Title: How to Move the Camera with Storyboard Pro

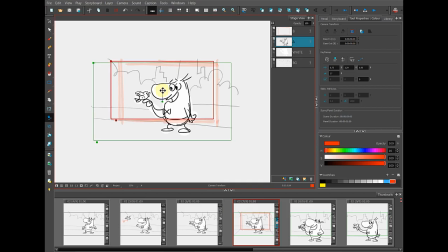4:06 I'm going to make it a little bit bigger and a little bit more to the left because that's the direction the action will be happening in and leave a little bit more headroom because of the action that I know is going to happen because if I look under the storyboard tab in the
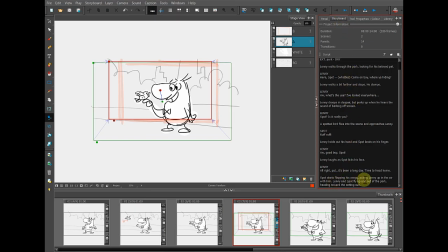4:22 script it says that Spot starts flapping his wings pulling Lenny up in the air with him. Lenny and Spot fly up and out of the park heading toward the sun. So I know I'm going to need a little bit more room here for a spot to start flying.
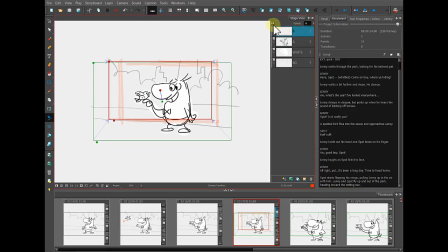4:36 Now that I have the camera where I want it, I'll take my guide panel and either turn off its visibility or I can delete it entirely. The red box and the green box are going to fade out once I start using something other than the camera tool.
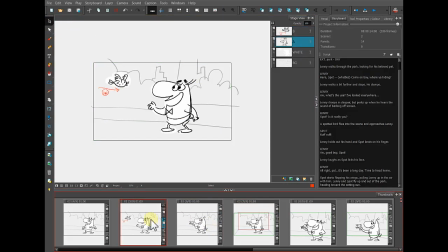4:55 And the other frames, if they don't have a camera move on them at all. They're not changed, but the panels afterwards that have been affected by the camera move are now green to indicate that there has been a change.
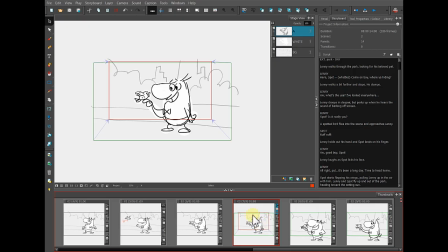5:08 To preview what this is going to look like when it's actually moving, we're going to click over to a different workspace.
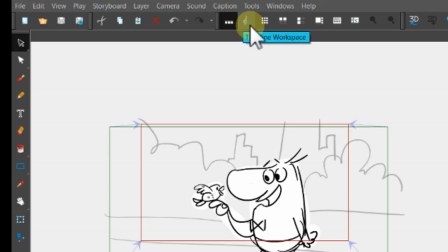5:17 This one is called the Timeline Workspace.